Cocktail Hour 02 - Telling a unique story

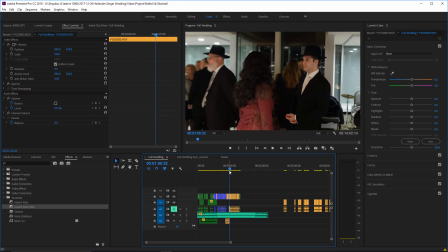45:52 This is what they see. It's important that this is perfect. This is what's going to make someone want to watch the rest of the video. And it's like any movie. It has to be building and suspenseful. You know, they've already been to the wedding. They know what happens.
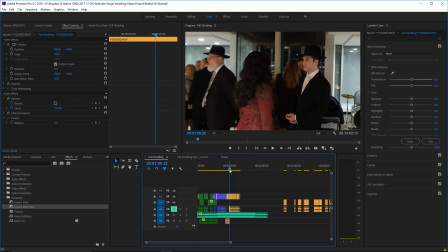46:10 You just got to show them how you as a videographer or an editor can tell them over a story that they already know, they already experienced, but that they can tell it over in a way that's unique and interesting, unique enough for even the bride and groom, the main characters of this exact event,
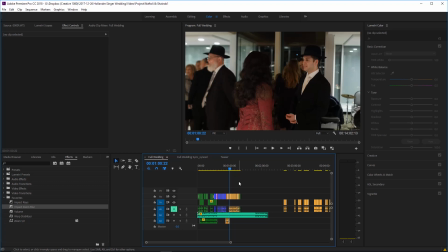46:30 to be interested in going back over and seeing again, and not just once, but we want them to hopefully watch it many, many times.
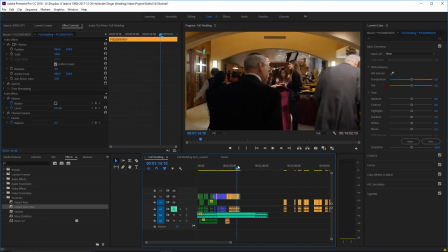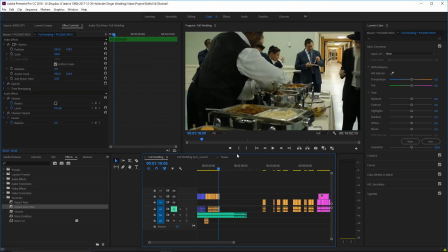46:41 Okay, so going back to editing, we've went from, again,
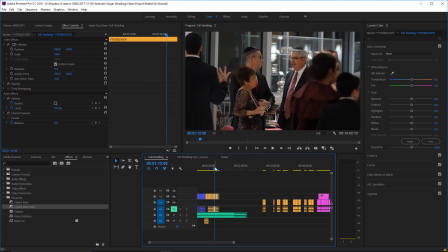46:46 I am a big fan of using the actual footage to transition between things.
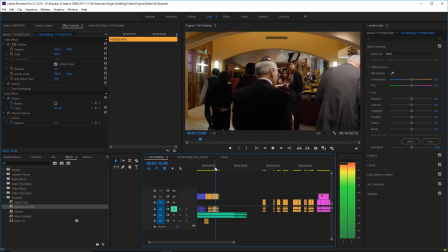46:53 So we went from guests to this buffet,
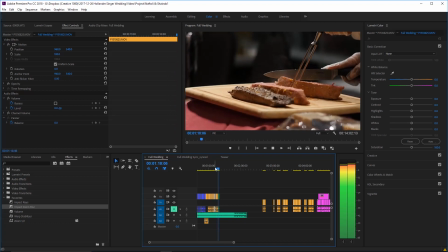46:57 and then from the buffet by the ladies to the buffet on the men.
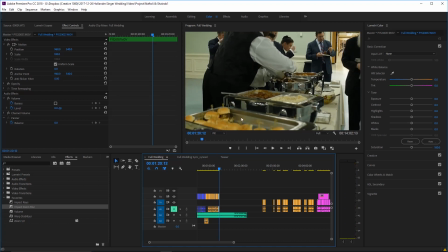47:02 That goes seamlessly. And now we can put more shots. Now you're seeing the walls in the men's room.
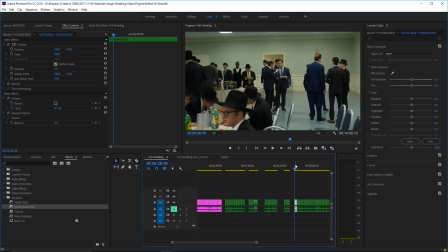47:10 The next shots can easily be something from the men. So we can use this crowd shot, which I'm actually gonna.
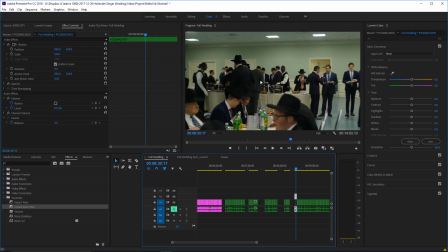47:18 That was random that I found it. Because again, it has that buffet, and it sort of clues you in.
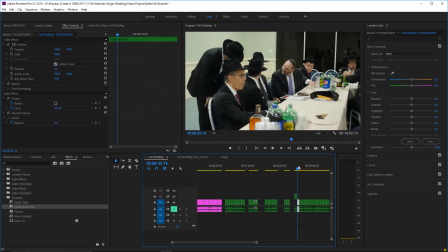47:24 It's an establishing shot for what's going on in this room.
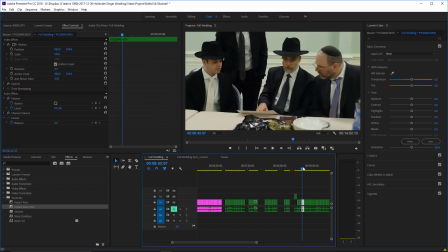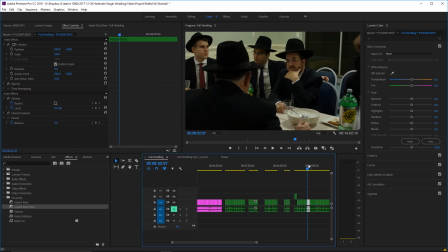47:34 And then I kind of like this, you know, the rabbi discussing things with the groom.
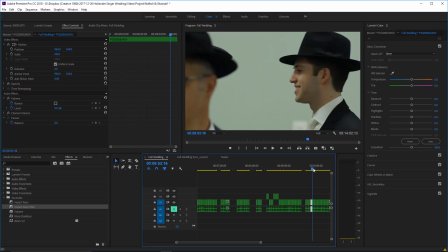47:47 There was another nice shot that I had of the rabbi discussing things with the groom.
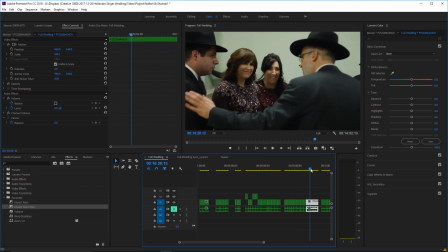47:51 Because I went through all the footage already, I know what I have, I know what's there.
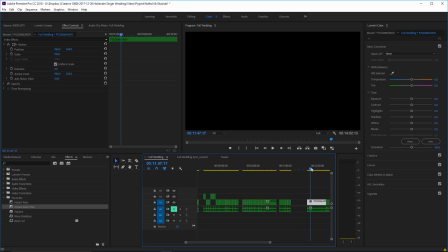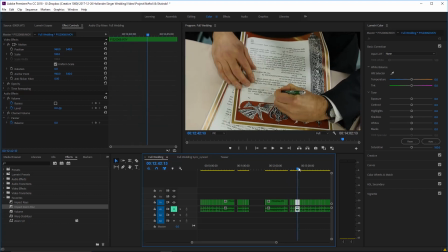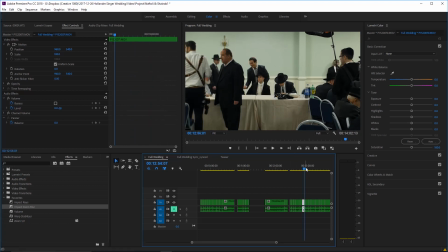48:11 This one. But there he's writing, so we're not gonna.
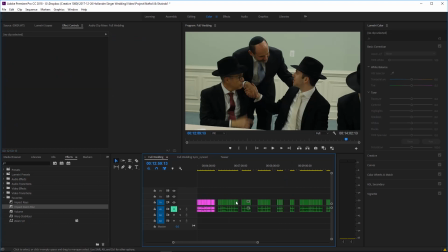48:16 Okay, we're gonna go with these three. Remember, the clips have to make sense one after another, so we're gonna put them there.
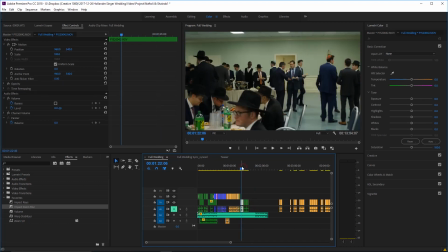48:25 Remember, as far as the video is concerned, we have not formally begun the wedding yet. So the clips we want to put here are more the mulling around and talking.
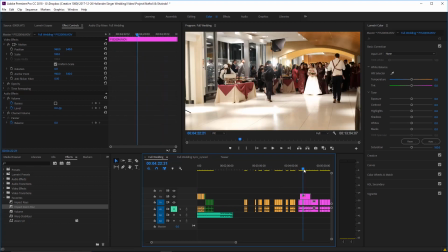48:36 The formal beginning of the Jewish wedding is typically with this bride's entrance, which we're going to get to momentarily.
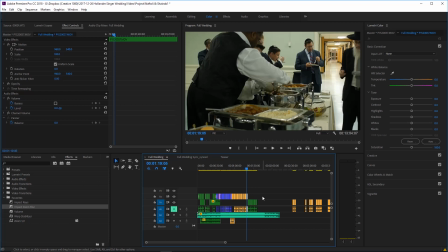48:44 There's no specific reason that I waited till 2 minutes into the video to do this. I just, like I said, I do every edit custom. Every edit starts with a blank slate, and I let the footage inspire me, and I let the footage take me wherever this wedding will go.
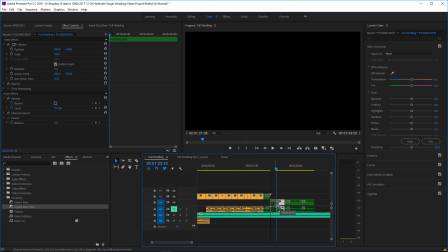49:07 I'm going to use a later point in this because I want that buffet in there.
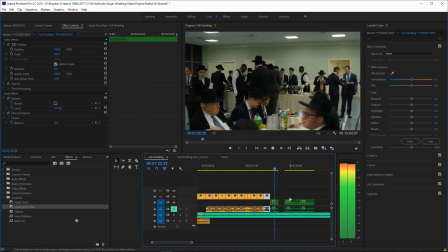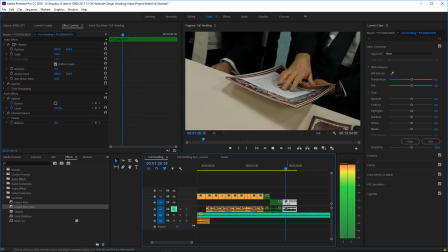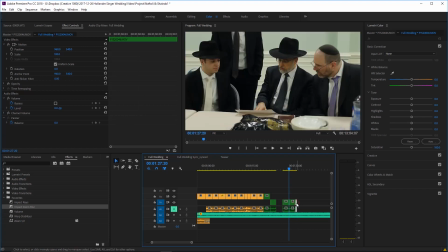49:24 And I want to switch that around. I don't want to just go from buffet to the rabbi and the groom.
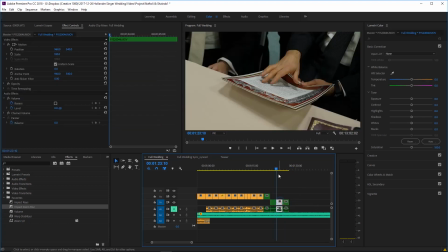49:32 It didn't feel right, so I think if I use this detail shot first,
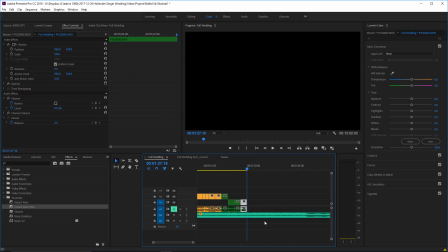49:42 that's my preference. I feel like that goes a little better.
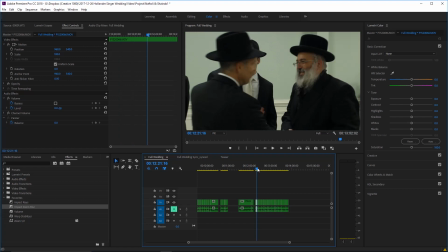49:48 We're actually going to do something very untraditional here, which is going to be